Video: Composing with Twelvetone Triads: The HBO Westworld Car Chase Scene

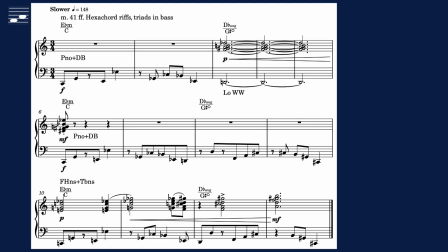770s
Adding percussion, image and sound, listen to the result. Verify that the low woodwinds indeed are not masking the female protagonist voice.
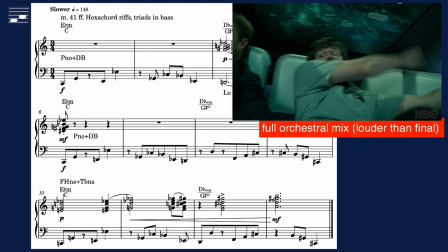784s We need distance. Head south.
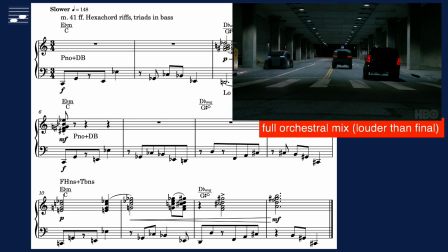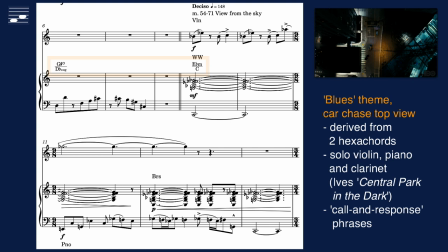797s
The car chase contains a number of aerial shots. Darkness and distance inspired me to write a Sword of Blues theme for solo violin, based on two hexachords and a reference to Charles Ives' Central Park in the Dark.
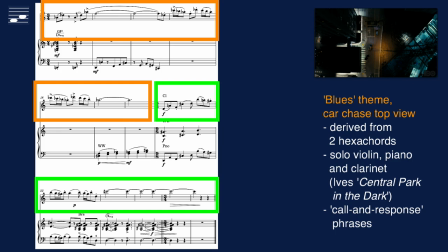811s
There is call and response interplay between violin, piano and clarinet. Listen to the piano rendering of the reduced score.
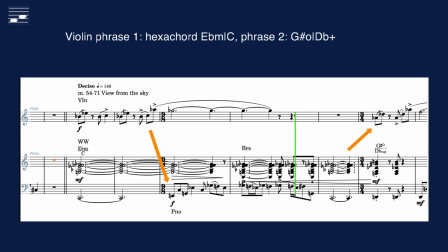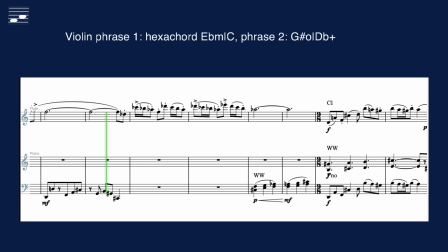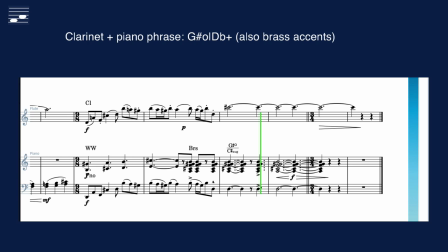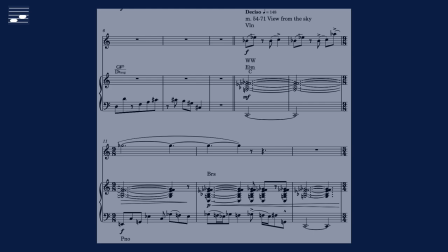845s
In the orchestrated version, note the addition of brass cluster voicing accents at the end of subphrases.
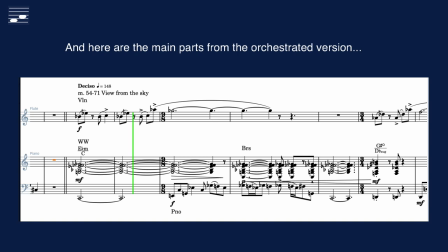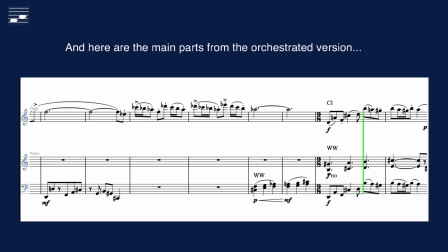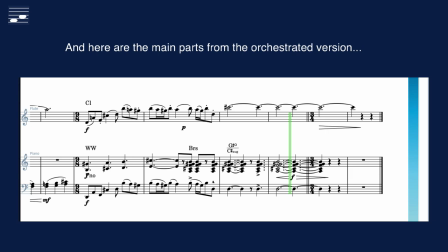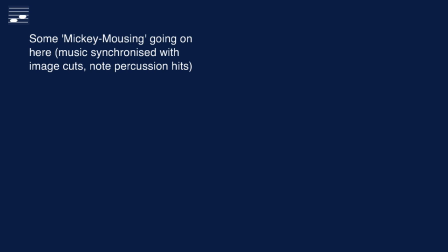882s
The full mix reveals some Mickey mousing, that is, phrasing and percussion hits synchronized with the cuts in the imagery.
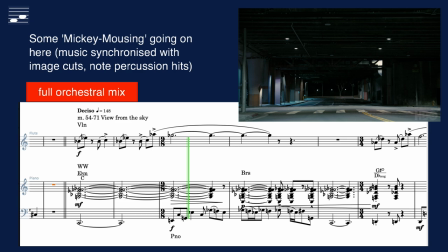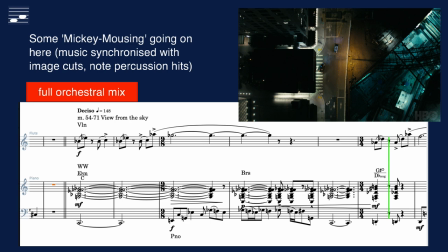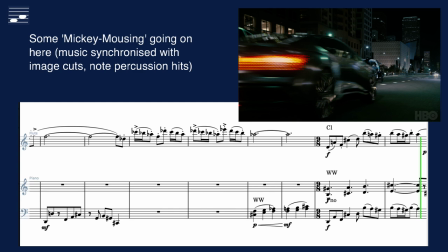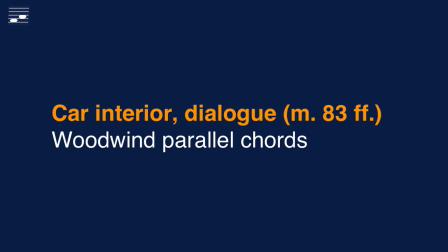919s
The chase continues with more interior shots and dialogue, preparing to open fire on the pursuers.
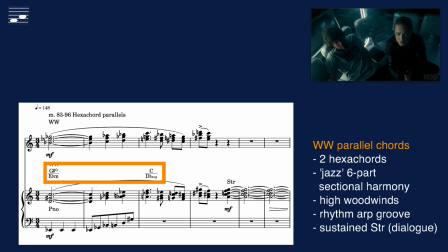926s
Musically, a new element enters the stage, a set of parallel high woodwind hexachords, an atonal equivalent of six-part jazz sectional harmony. Listen to piccolos, flutes and clarinets.
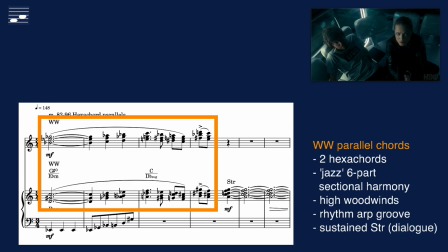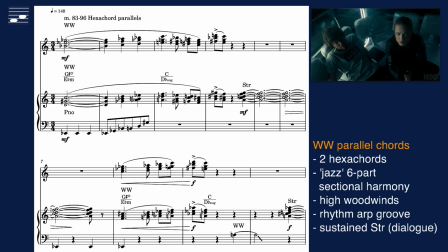950s
In the bass there is the pounding piano, with quarter notes and eight-note arpeggio patterns. Sustained chords once again are subdued during dialogue.
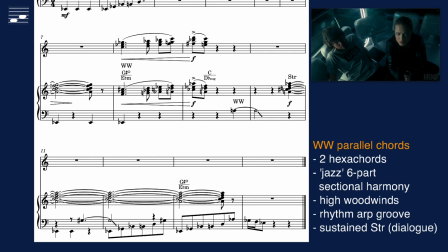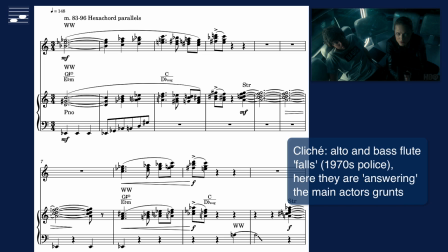976s
Did you hear the isolated notes near the end, in the orchestration? These are played as alto and bass flute falls, another 1970s police series cliché.
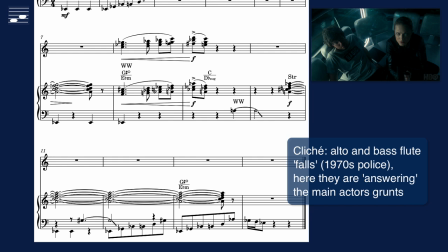In the final version note how the flute falls are complementing the actor grunting.